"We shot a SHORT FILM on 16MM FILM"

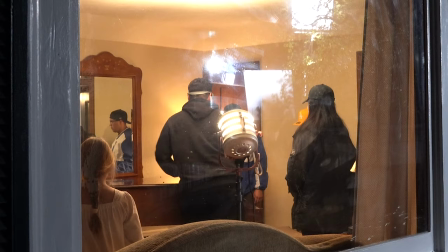(8:37)
Also inside we had like some tungsten fixtures kind of just bouncing into the ceilings here just
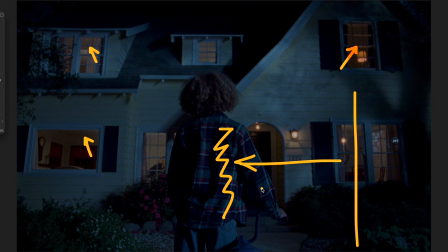(8:42)
to fill in kind of the windows here just to give it some life.
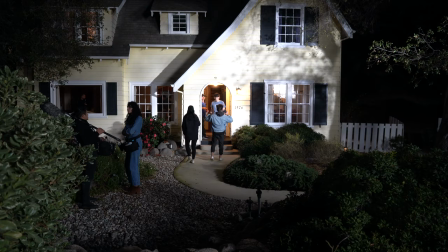(8:47)
It was super simple but it's really weird because when you see this on the 416
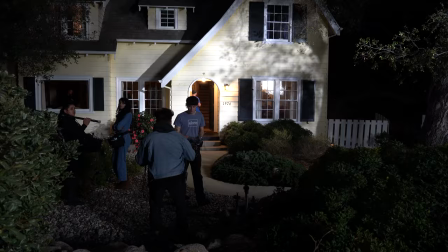(8:53)
monitor it looks really bright and overexposed and does not look like what you're imagining. But then when you bring it into the grade it looks exactly how I imagined it.
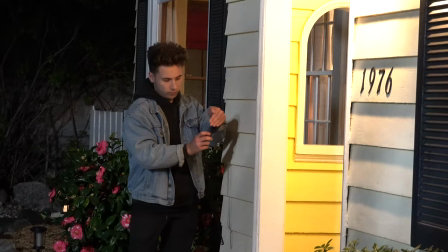(9:02)
So you had to trust your eye And you have to trust your light meter that you're getting the image that's going to give you this.
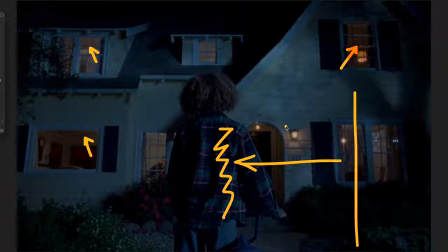(9:08)
So you have to be really confident in what you're doing. Because I got to say on the monitor, it did not look like this.
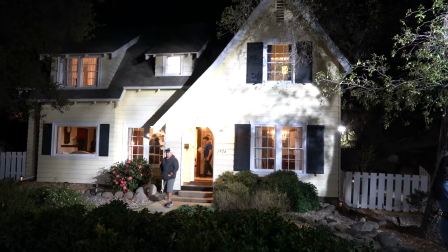(9:16)
It looked bright as heck. It looked like a day scene. You can see in this BTS, it's just super nuclear bright on the house.
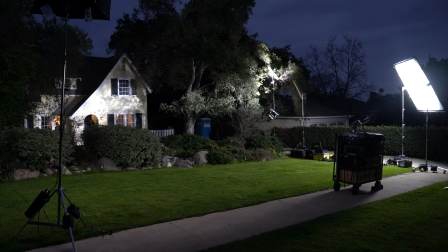(9:24)
But that's how much light we needed to actually expose our camera to get it to this dim look,
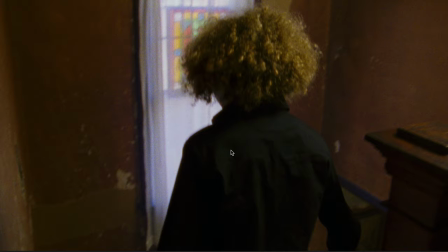(9:30)
which is kind of crazy. so this shot here was actually um quite
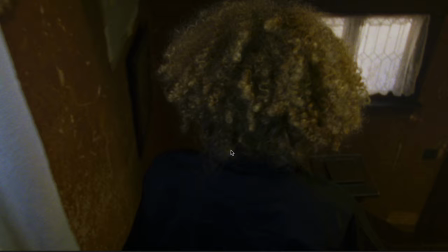(9:35)
complex i just wanted to break this down because this is quite a large lighting setup you can see we were tracking him
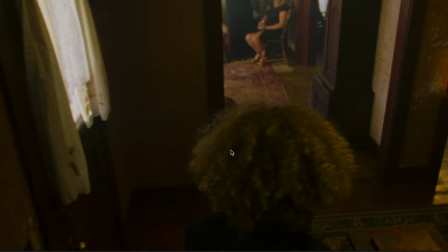(9:41)
down through these stairs and then you go into the living room now
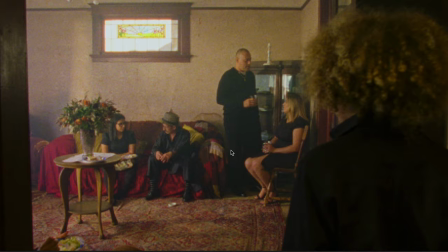(9:46)
you know it seems really simple but i think we used every single light we had
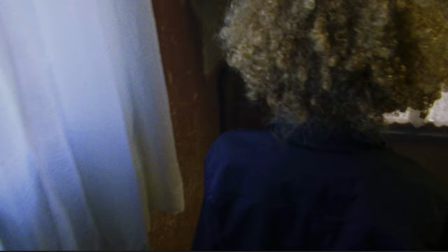(9:51)
so basically how we approached it was up here we started
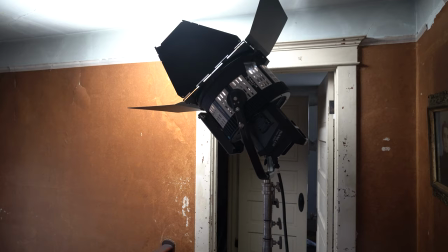(9:57)
up here so we had a nanluck bouncing into the ceiling up here just to
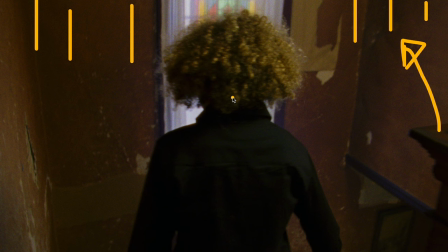(10:02)
kind of bring the ambience up because this was really really dark and so that was just kind of bouncing up into the ceiling here and it kind of also edged him here
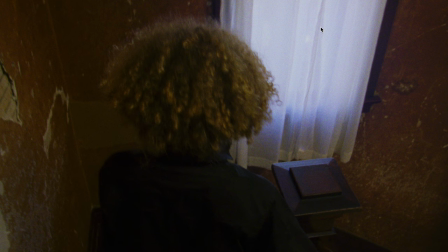(10:12)
a bit and kind of filled in some shadows and then as as
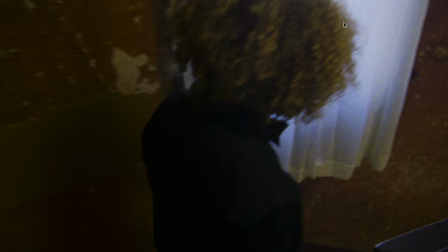(10:17)
he's walking here there's a um mirror board outside
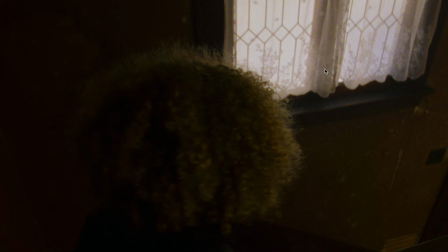(10:22)
pushing through this window and that's just to illuminate that window because the sun wasn't really coming from here and then we had another nanlux through this window and we
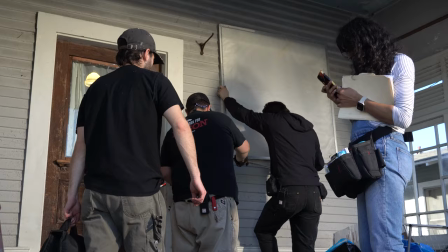(10:31)
actually ended up putting a 4x4 diffusion frame on this window because we started seeing outside
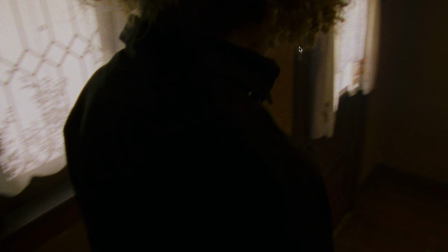(10:35)
because in film uh the highlights just hold up so well so you can see so much detail outside it's so impossible to clip the highlights so we were seeing all the equipment
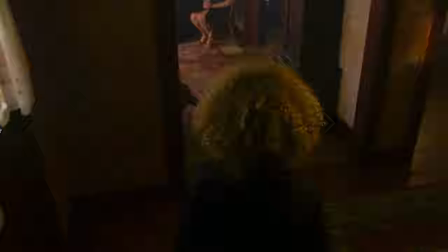(10:47)
outside so we put a 4x4 diffusion frame and then we had another nanlux kind of pumping through this door window
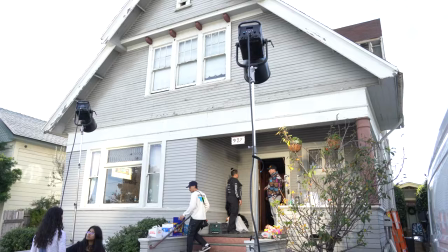(10:55)
and here was interesting we had nanlux coming through hard through the window kind of edging everybody and then we had like a little book
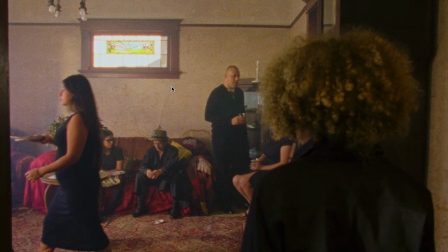(11:03)
light in the corner just to kind of fill in the shadows and wrap that window light around and you can see how beautiful it looks look how natural that
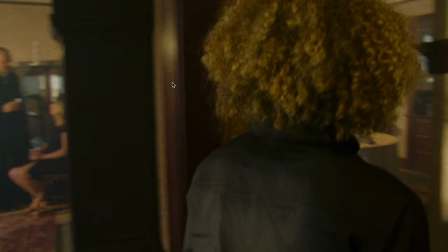(11:11)
is it looks so great and that uh haliation from that back window there is so gorgeous that's actually just the sun hitting that window
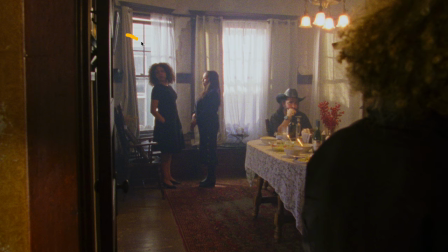(11:19)
and we come over here and then we had to light this room as well believe it or not we actually had an analux coming through this window here just edging these guys creating this hard thing on the wall here and then we put um
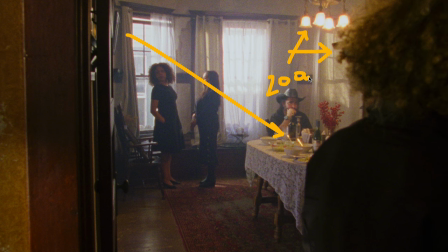(11:34)
200 watt tungsten bulbs in each of these sprockets up here in this chandelier and that gave that beautiful nice kind of warm glow this warm glow on this fork i think that is um and just created this
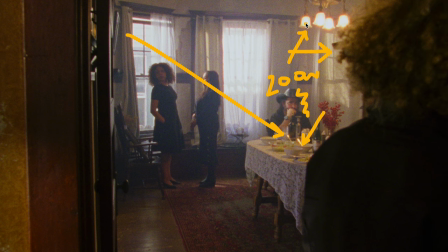(11:51)
beautiful warmth i love how the 16 millimeter looks with these haliations like it's just gorgeous like this is all purely from the film it's just so beautiful and you can see that the green is a lot tighter and a lot finer and that's because we used 250d
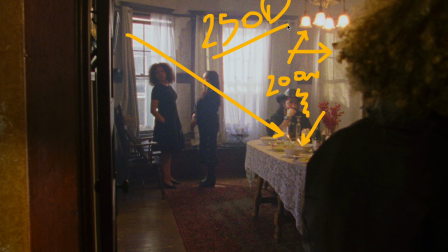(12:07)
stock so basically so 250d so the 250 stands for the iso and then the d stands for daylight and the reason why we chose to use uh
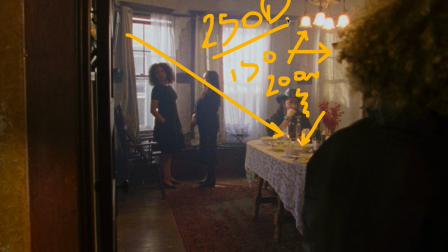(12:20)
250d on this scene was because i wanted it a little bit tighter if i was to use 500t stock it'd be a lot grainier a lot more gritty because the higher the iso same with digital right the more you crank up your iso the more noisy it gets so same with film the more sensitive your film the more grainy it's
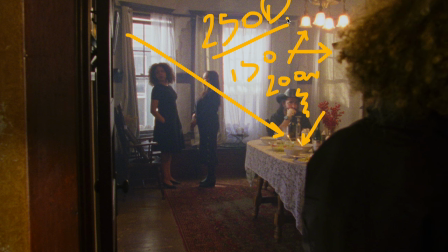(12:39)
So that's why I went with the daylight stock on this one. And I also like how it makes it a little bit warmer and just, it looks really good.